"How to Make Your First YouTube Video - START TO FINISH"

You don't have to change the case you just snap this on and at the bottom here is a quick release plate so you can attach that to a tripod if you've got a tripod that has a quick release plate or you can use other adapters to attach this to bikes and even just loosen this off just rotate this around and you could even use it in combination with some of the other stuff from peak design to clip it onto your body or your bag and create that kind of point of view look this little tripod's also great if you have like a script or something that you want to put on your phone when you're making your videos by the way i'll put links to everything i'm talking about in the description for this video what about if you're not using a phone you're using a camera there's a few different options if you just want something small and fairly flexible, literally flexible because you can bend the legs, you get something like this Gorillapod. There's a few different sizes for this Gorillapod and it will depend on how heavy your camera is or how big your camera is as to which version you want. It comes with this ball head and you can kind of do some interesting things with these legs because you can really bend them around and wrap them around kind of strange looking things. A word of warning though when you're using a Gorillapod, if you're using it like this, make sure it's not going to fall off and even if you're using it as a standard tripod just make sure that the legs are actually going to be super stable and it's not accidentally going to fall over had that happen a couple of times if you want a tripod that's going to go a bit higher than this thing so you can put the camera at eye level like i've got it here you're going to want to go for a more traditional tripod i've had this peak design tripod for years now and i absolutely love it this particular one that i've got is a carbon fiber one so it's even lighter than the other version
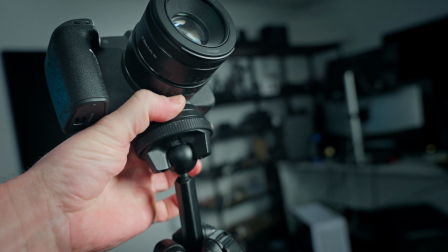2259s
and i really love the kind ball head that they've got on this thing it's really easy to turn and position the camera to get the exact angle that you want. It also folds up really nice and compact for travel. You could of course go for an even more traditional kind of tripod like this Winston 2.0 from three-legged thing.
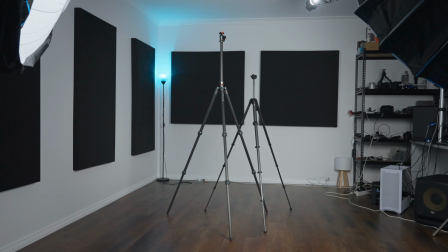2274s
The benefit of this tripod over the peak design one is that it actually goes a bit higher and if you extend the center column even higher you've just got to be careful when you're extending the center column of tripods because they can get a bit more unstable and if you're filming outside with
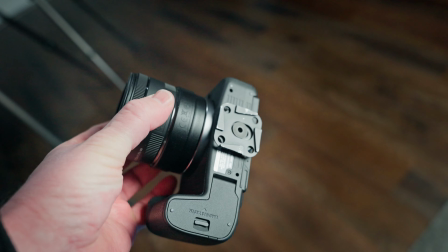2287s
a lot of wind you're going to get a lot of wobble. What I would say is whichever tripod you decide to go with make sure it's got a quick release system so you can fit a plate to the bottom of the camera and then quickly slot it in and out of the tripod head without having to screw things together or fiddle about with stuff. It's just going to make filming videos a lot quicker and a lot more easy. Whether you're filming yourself with a camera or a smartphone the choice of lens and also one other important setting will have a big effect on how your video will look. There's two main things that will affect how you look on camera. The first is the focal length or how zoomed in you are and the second is the aperture.
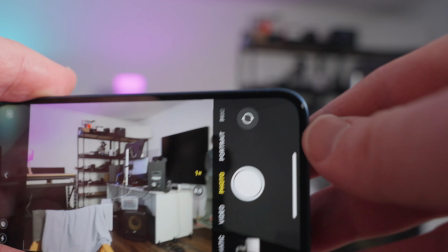2318s
If you're filming on a smartphone that has multiple lenses or cameras on the back you can switch between them to get different focal lengths or if your phone only has one lens and one camera you can use a digital zoom to zoom in. Just be aware that if you zoom in too much you're going to lose resolution and the video quality will start to look worse. On a camera with a fixed built-in lens you can use the zoom to change the focal length and on an interchangeable lens
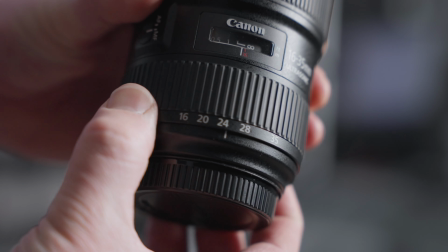2341s
camera you can either swap out the lens or fit a zoom lens that allows you to zoom in and out and change the focal length this shot you're looking at
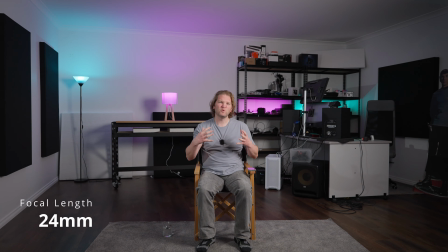2348s
now is being filmed on a 24 millimeter focal length and that's towards the wider end of what you're probably going to want to use most of the time if you're vlogging and holding the camera out here you might want to go a bit wider something like a 16 millimeter or 20 millimeter focal
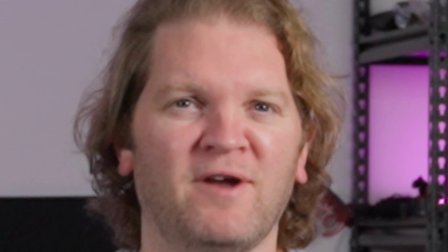2362s
length that's going to mean that your face is not going to appear really big in the frame and you're also going to be able to get a bit of the background in to give a
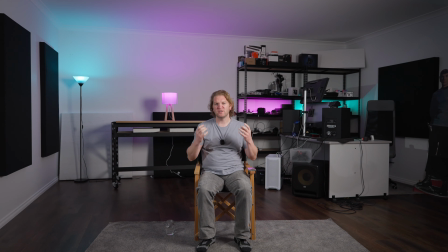2368s
bit of context on where you're actually vlogging when you use a shorter focal length like this 24mm you get to see a lot more of the space that you're filming in. If the only lens you have is a wide angle lens and you don't want to see as much of the background
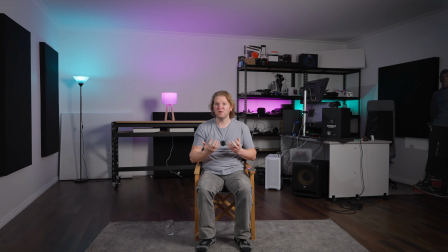2381s
and you want to seem a bit bigger in the frame you can move the camera closer to you. Just be aware that wide angle lenses close up can make your face look a bit weird.
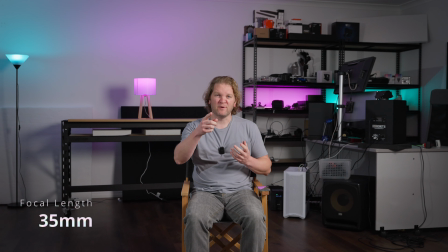2390s
Next up we've got this 35mm focal length. This focal length is great if you want to see a bit less of the background and it also won't make your face look quite as weird if you move the camera closer to you.
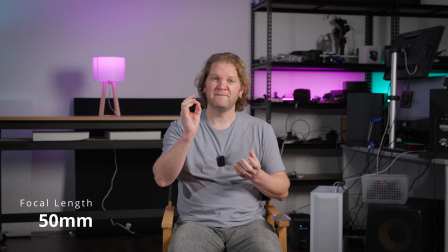2401s
So this is what it looks like with a 50 millimeter focal length. We've still got the camera in the same position there and 50 millimeters gives you a nice natural look on the face without it looking weird and warpy.
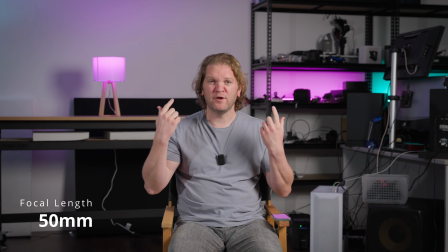2412s
We can see a lot less of the background now than at 35 millimeters but if you did want to
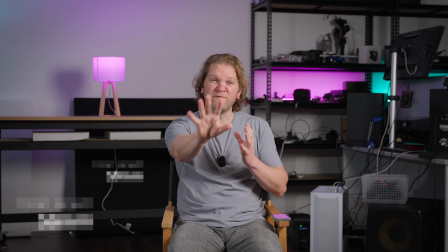2417s
see more of the background then you'll have to move the camera further away which you might not have space to do.